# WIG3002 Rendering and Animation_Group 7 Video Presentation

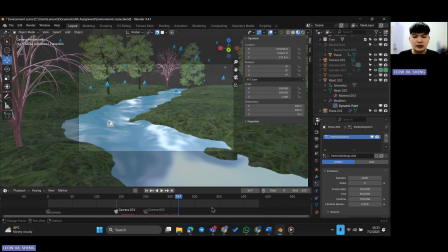In the final render, these elements come all together, rolling clouds that swell and press downwards, streaks of rain that strike and ripple the river, and then the lightning that crackles through the darkness. All of these are viewed through the animated cameras.
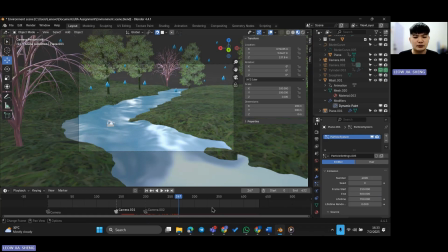This sequence not only showcases our technical workflow but also delivers the dramatic shift from calm to chaos that defines Scene 4.
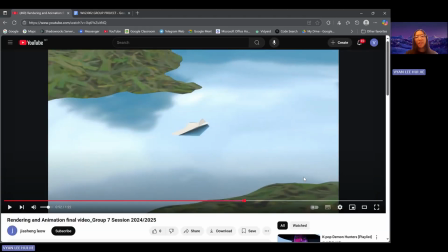Thank you, it's all for my parts. I'm Game Division. Now I'm representing about Scene 5.
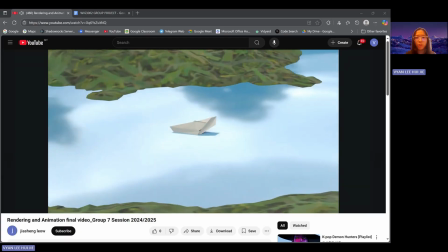So in Scene 5, it shows that after the boat goes through a lot of challenges,
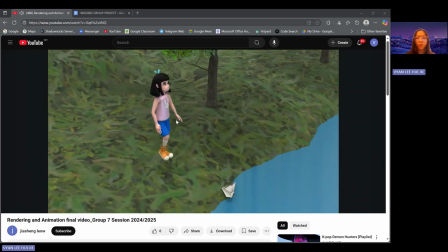the river current pushes it to a riverbank where a girl is standing nearby.
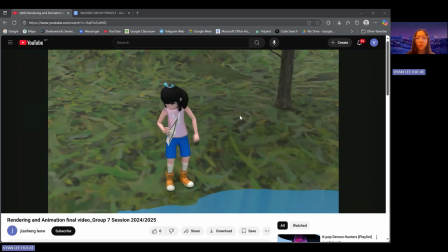So this moment shows that the boat is very close to give up, but help is coming.
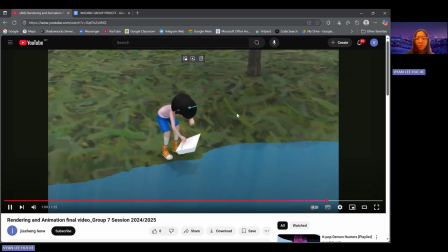After the girl repulses the boat,
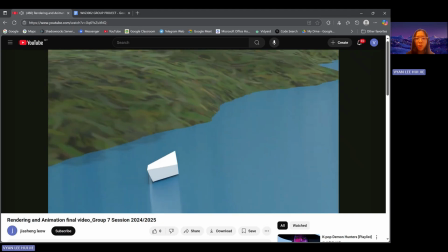it shows that the boat is in a brand new where after receive help,
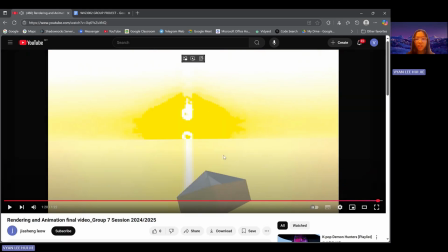it shows that we can have new hope, and the sun represents the hope where the boat continue its journey.
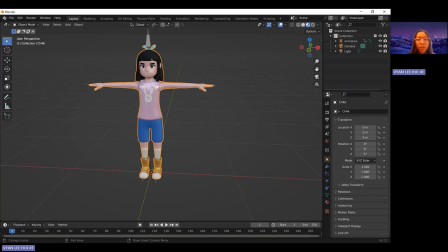So now I'll be talking about the character where I use in the scene. So actually I use this simple girl character model where it's downloaded from Examo, and I made changes in using Blender.
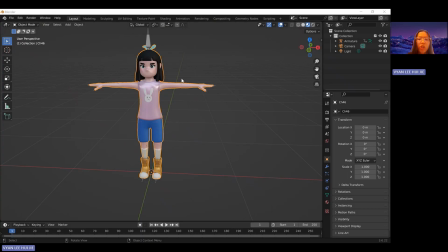So I resized the girl model to fit our animations, and I changed some of the color by using texture paint, where I color her hair black, and I color her pants into blue. So after that,
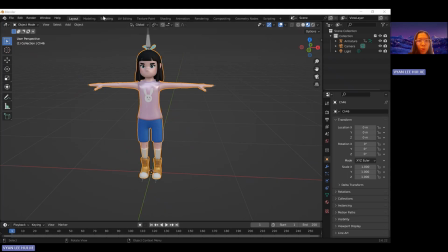I used the rig by Mixamo to do some animations where it shows in the scene 5.
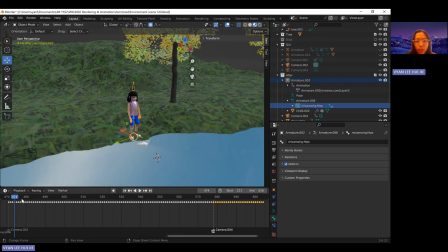So for the animation part, at first it shows that the boat flows to the riverbank to the girl, and I put some animations for the girl when she bends down to pick up the boat and refolds the boat.
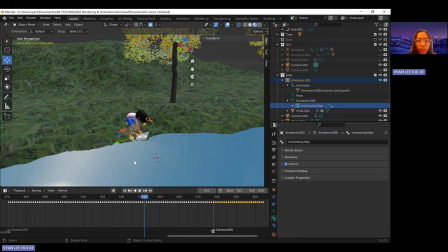So the challenges here is it is hard to sync the boat's position with the girl's hand position so that it looks natural. So by this I
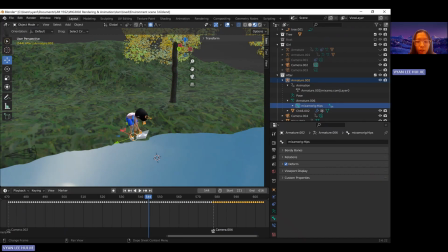adjust the position of the boat frame by frame and lock it so that it won't move when I go to the other frame. So yeah, these things shows the kindness of the girl,
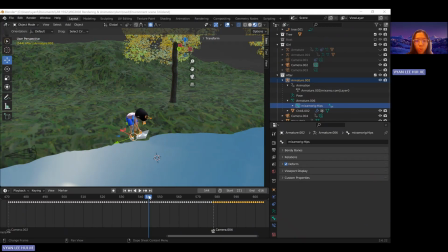and it shows that the boat is having a new hope where it is refold into brand new.
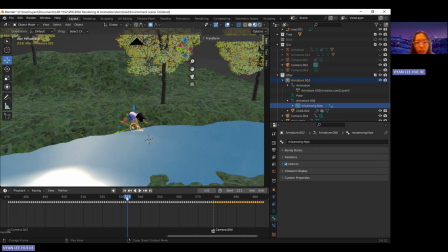I use several cameras for this scene so that it will follow the animation from different directions. So as you can see here, it shows that after the girl puts the boat on the river,
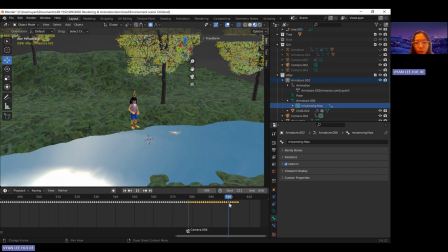and the camera will follow the boat where it flows towards the hope, which is the sun. So that's the end of scene 5. So for the story moral value of these animations, it is to show that
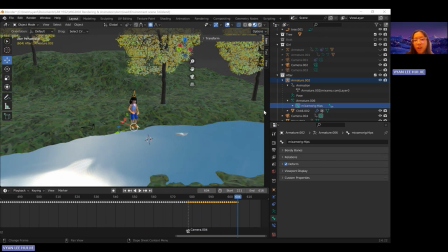sometimes even we face big challenges, but with courageous and help from others, we can always start again. It shows that after the boat was reported by the girl, it continued its journey,
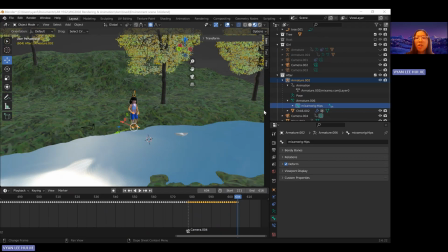and the girl actions shows that a small act of kindness can give hope and new beginning. Thank you. That's the end of our presentation.